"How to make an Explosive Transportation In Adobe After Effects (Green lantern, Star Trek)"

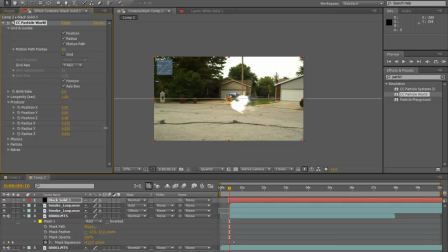12:19 So I want mine to be fairly far back, and I'm going to change my X position to where I think Rob's going to be, which is going to be about right here.
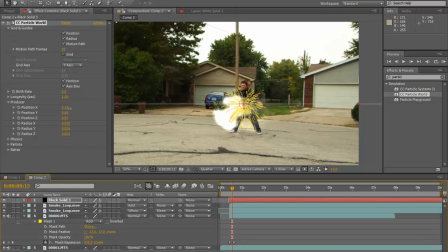12:28 So we're going to go ahead and pull that there, and I'm going to actually change the Z space some more and bring that over. So yeah, it looks pretty good.
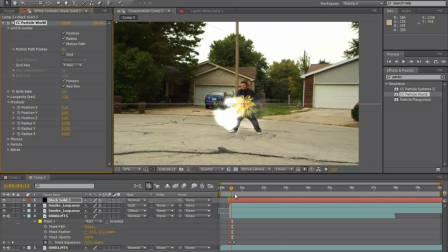12:43 All right. So we have this emitter, and it's exploding out, but it's not really that cool looking. There's nothing special about this. So what we're going to do is we're going to change how this particle kind of flows in.
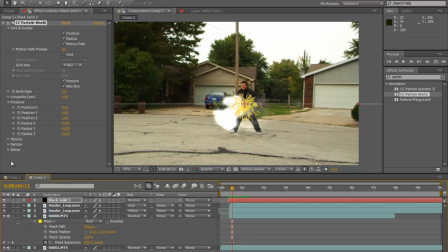12:59 So what we're going to do is we're going to go to particle, change the line to a quad polygon, which are these little kind of
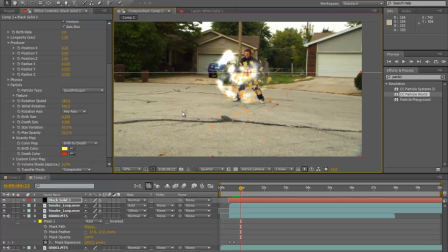13:13 squares basically, and we're going to change the color. I'm going to change it to white, and our depth color is going to be like this darker kind of gray. So there's going to be, actually let's make it more of like a bluish gray.
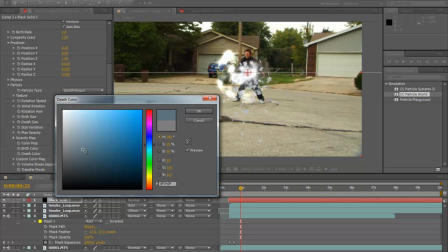13:28 That'll be nice, right? Kind of like this, a little bit of bluish gray.
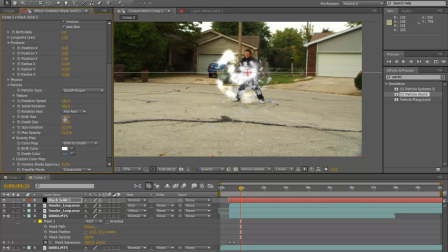13:35 Yeah, it looks pretty good. We're also going to change the birth size to something a little bit smaller. And we're also going to change composite.
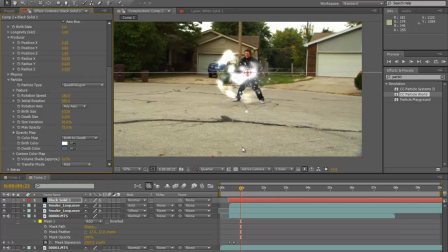13:50 Kind of want this to be added in, make it a little crisper looking. And we're going to, now that we have like our particle pretty much figured out, it looks like this, just things are exploding out from within.
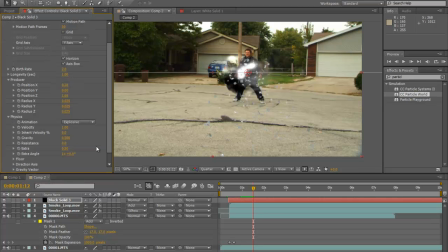14:07 We're going to go up to our physics layer. So hit physics. And explosive is good. I do want this to explode out in a twirly, well, not a twirly type manner, but I just want it to explode, and tons of crap is just going to go everywhere. So I'm also going to change,
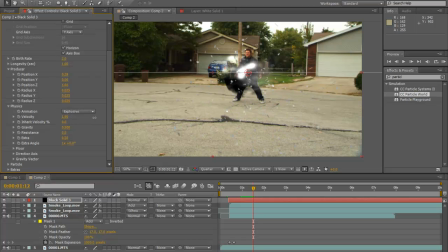14:25 I'm going to first change my velocity here. I just want, like I said, I want crap to just explode everywhere. So whenever this comes in, it's just like, and then that's it. I'm probably going to change my birth size. I think that's a little small.
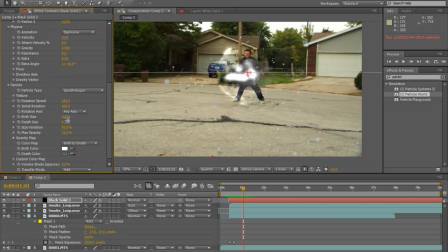14:43 So I'm going to go back down here to particle and birth size. And bring that up just a tad bit. That looks pretty good. All right, back to physics. I don't really like to have gravity up too much, because I think it looks cooler whenever it explodes out.
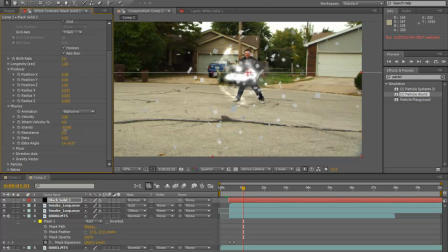15:00 It just explodes and goes freaking everywhere. So it looks like, and all this crap just goes everywhere. Velocity, I usually don't do anything with velocity because it doesn't really do anything at all, at least in this instance.
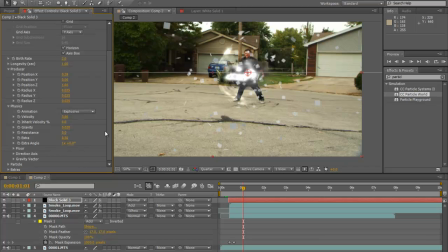15:21 Resistance, I don't really want there to be any resistance because, like I said, I want this stuff to go everywhere. Extra, you can kind of mess around with, but in this instance, it doesn't do anything for me.
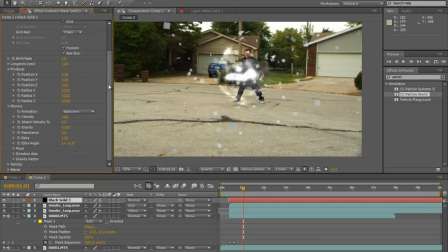15:33 Yeah, extra, that'll work, whatever. And directional axis, I think will be good.
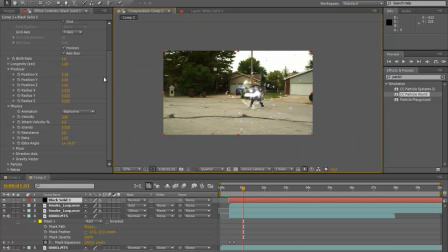15:41 So this kind of looks pretty cool. I also want to, I do want to change the birth rate. I do want there just to be a ton of crap just everywhere, and it's just flying.
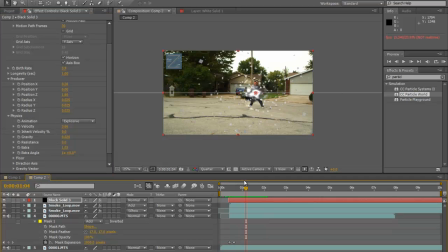15:55 So now time to animate this. We're going to go to the very beginning here, and since it's already kind of exploding out right at the beginning, I'm going to stop it right here. So what I'm going to do is I'm going to change birth rate to, I'm going to hit the stopwatch.
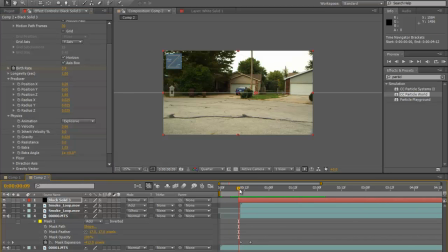16:13 So this is going to be the start of my scene, and then it's just going to explode out like so, and I'm going to quit it right here. So I'm going to just hit zero.